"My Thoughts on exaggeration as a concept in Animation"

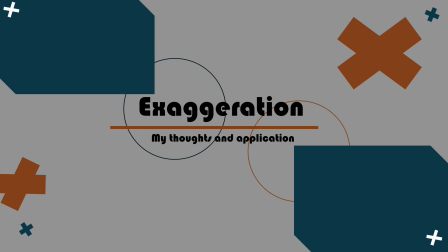Hey everyone, it's Animating Engineer here, and lately I've been thinking a lot about exaggeration in animation,
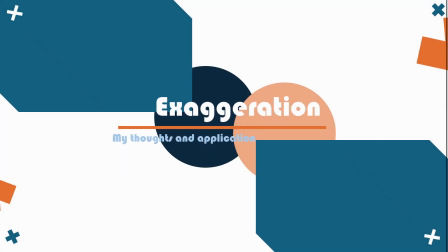but to be specific, in 2D animation. And I figured why not share a few thoughts on how I see it and use it. So let's get into it.
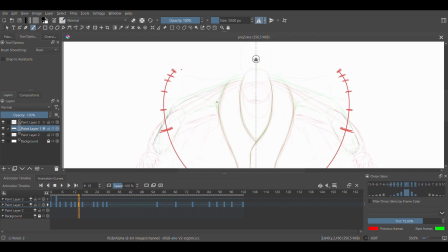When I first started animating, I thought the goal was just to make things look real. But the more I studied animation, especially classic 2D animation, the more I realized that reality can actually hold you back while animating.
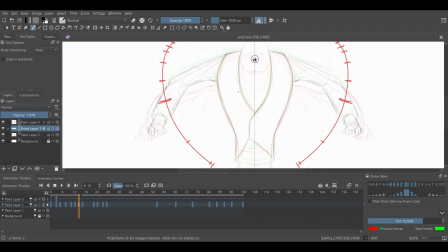Exaggeration is where the fun happens, to be honest. It's where you stretch a pose, push an emotion, or even delay an action just enough to make it feel more alive or more believable than real life. It's not about making things chaotic, it's about clarity.
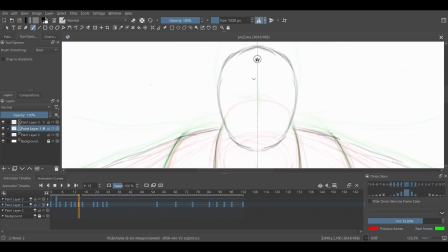You're amplifying what your audience should feel or notice.
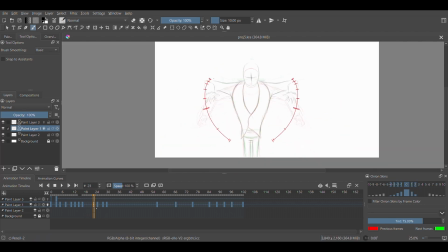Sometimes the smallest exaggeration in timing, spacing, can make a huge difference. Whether it's characters eye popping just a bit wider to
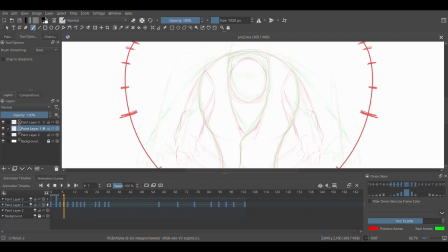show the emotion of being surprised, or squash and stretch that is being held longer by a frame. It all adds life to your animation. And honestly, I see exaggeration as a tool I'm still learning to use better with each shot.
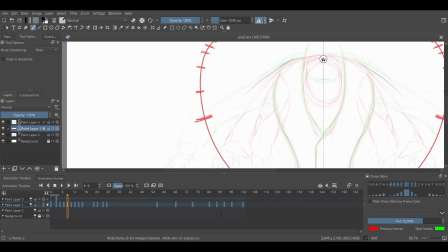But it's a powerful one nonetheless. And honestly, it's what makes animation animation. Without further ado, let's get into the animation itself proper.
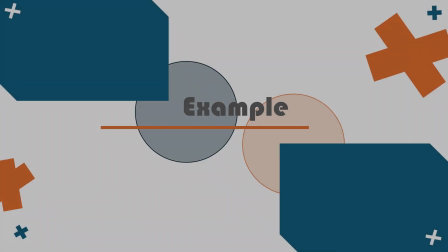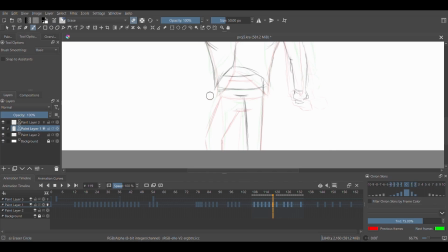Alright, in this shot, I intended to push the emotions to the extreme because I started out with
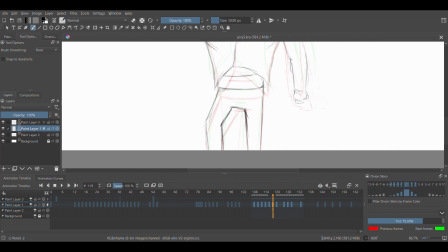the ground rules that I'm going to animate the emotion, frustration, without using facial expressions. So I'm not allowed to use facial expression to convey frustration at all. So I was left with purely body language.
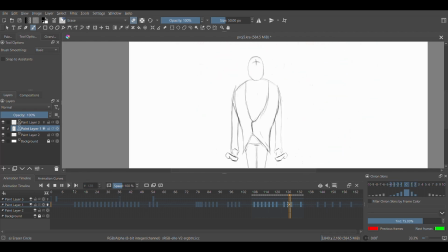So I had to push it to the extreme, and that is where exaggeration comes in.
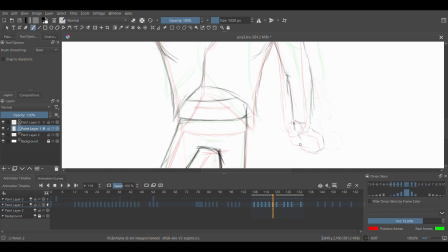And to be honest, it was a challenge, and it was a really nice one to embark on because I had to think a little bit abnormally than I would rather do,
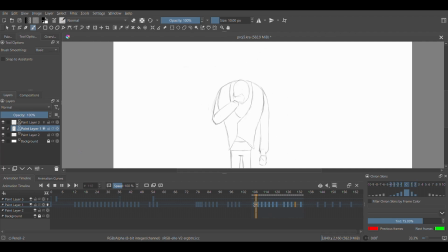and it helped me see things from
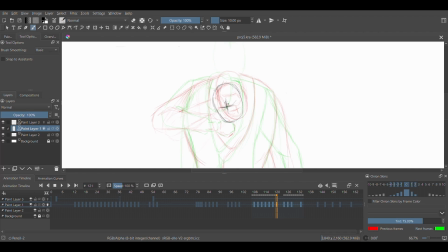the traditional animator's point of view, because I now understand better why exaggeration is such a core concept in 2D animation. I see why it's quite important at times to animate your
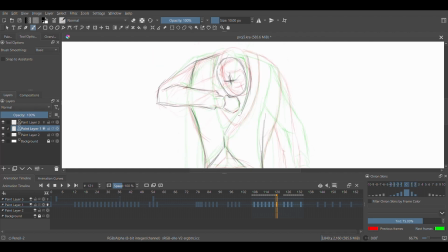characters' emotions in an exaggerated manner so that the emotion is unmistakably clear, or whatever action they are going through at the point in time is unmistakably clear. And in this shot in particular, I
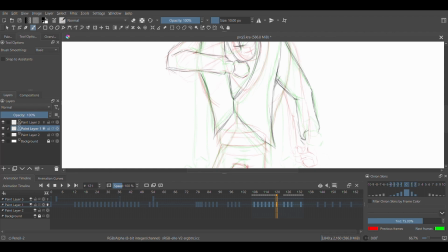tried to use just body language to convey the emotion of frustration, and
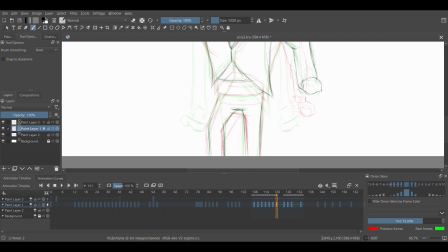easy was not what it was, but it was a good kind of challenging, because
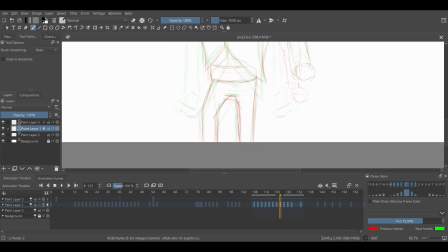when you do things like this in animations, you approach things differently.
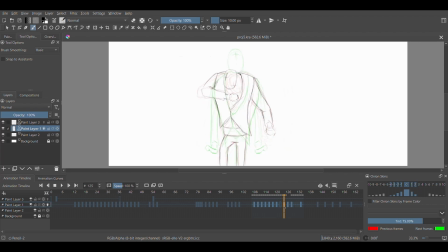You tend to learn a new side of, or a new way of looking at things,
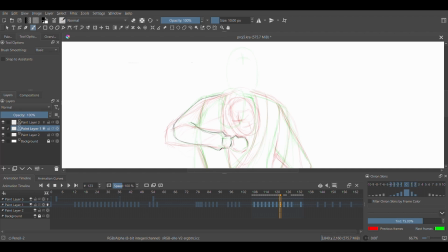and I think overall it came out nicely. And definitely there are some pluses I could take from this. Like, usually I animate on twos, and I let my spacing do all the work.